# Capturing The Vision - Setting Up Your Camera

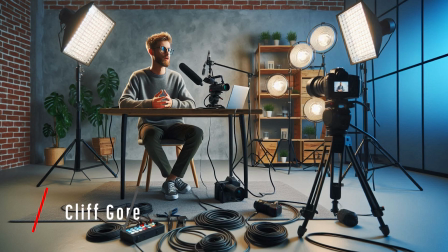[0:06]
Welcome back to Video Production on a Budget for Churches. This is Module 2. It's time to start your production phase. What is the production phase all about? The production phase is where you take your message and relay it.
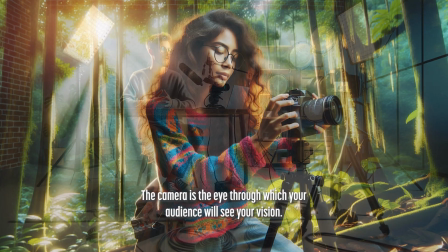[0:22]
So this lesson is all about setting up your camera. The camera is the eye through which your audience will see your vision.
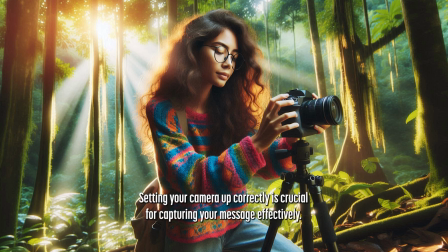[0:30]
Setting it up correctly is crucial for capturing your message effectively. So I've come up with some steps for you to go by when you're setting up your camera.
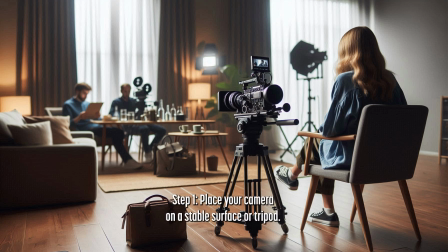[0:43]
Okay, number 1, positioning. You need to place your camera on a stable surface or tripod. The height should be at the eye level of your talent, and you need to make sure it's positioned to capture the desired frame and background. So as you can see, this is your frame, okay? So you need to make sure it's at eye level of your talent or yourself, and make sure it's positioned to capture the desired frame and background. Framing. Ensure your talent is in the frame. If you are a person that is going to be on screen just by yourself, ensure that you are in the middle of the frame. That way, when someone's looking at the screen, all they see is you. You can go over here into
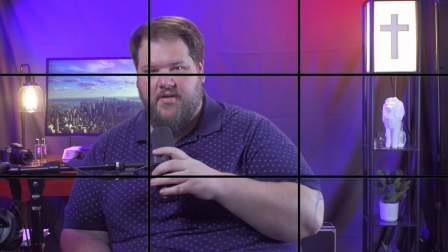[1:34]
part of the rule of thirds. That's correct. And also, this is correct too.
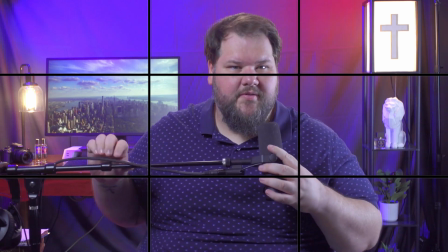[1:42]
But if you're just the narrative is just talking straight to
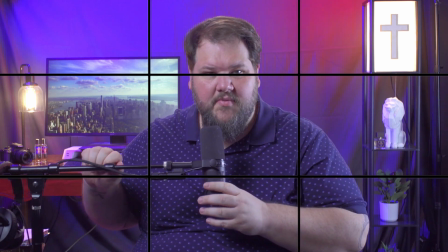[1:49]
camera, you need to be right in the center, okay? That way everything around you encapsulates you.
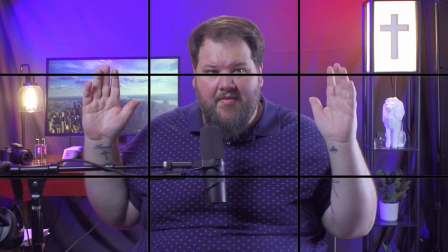[1:58]
That way everything is pointing to you.
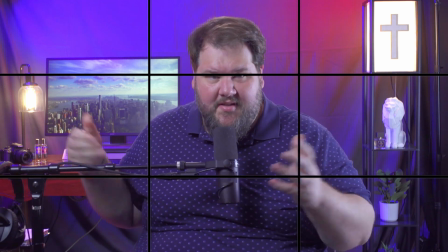[2:03]
All right? You need to ensure the talent is in the frame. Use the rule of thirds for a balanced and interesting shot.
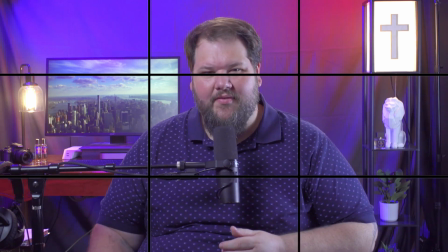[2:11]
Your talent should be in one of the intersecting points of the grid.
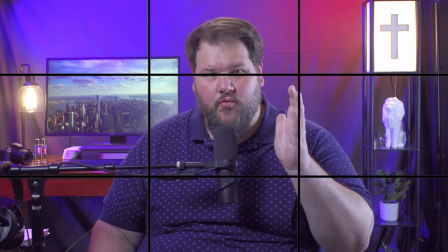[2:16]
So here is what the rule of thirds looks like.
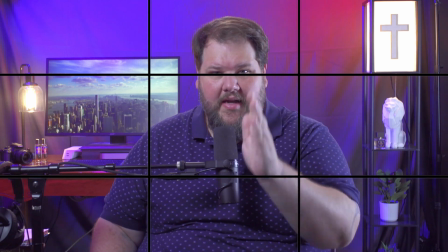[2:22]
And as you can see, I'm right in the middle. I can go right here.
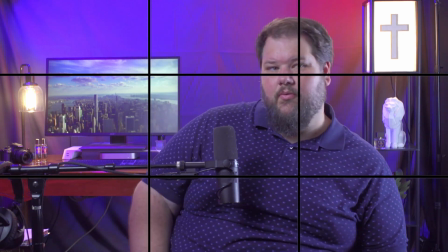[2:28]
This is correct. And I can go right here. That's also correct.
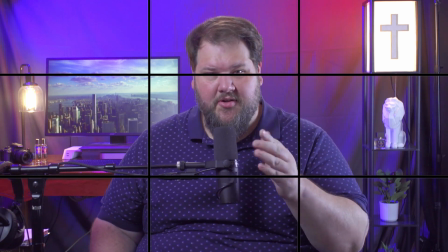[2:33]
But again, if you're just one person and you're talking straight to camera, in the center, all right? You need to ensure that your focus is sharp and clear. If your camera has ADHD, it's not going to be focused. So you need to make sure that's in focus, okay? As you can see, I'm everything is sharp around me. The background's it's a little bit out of focus, but I'm in focus, okay? So adjust the focus until your talent is sharp and clear. If your camera has an autofocus feature, make sure it's locked on your talent. I will say that some of the newer cameras, yes, they're fantastic. The autofocus is fantastic, but as soon as you start moving around, it can start what's called hunting, which means the camera will try to focus on the face. Around you, it needs to have good lighting. You need to check your lighting. Your talent should be well lit, and there should be no harsh shadows or overexposed areas.
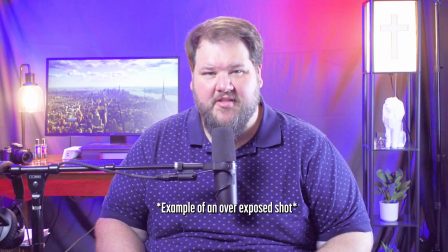[3:45]
You need to adjust your camera's exposure settings if necessary. Now, if you're just a beginner, just setting up your camera, just turn it on to auto, okay? That will take care of it. It'll take care of your white balance as well. White balance is your camera's attempt to make sure that the whites are correct.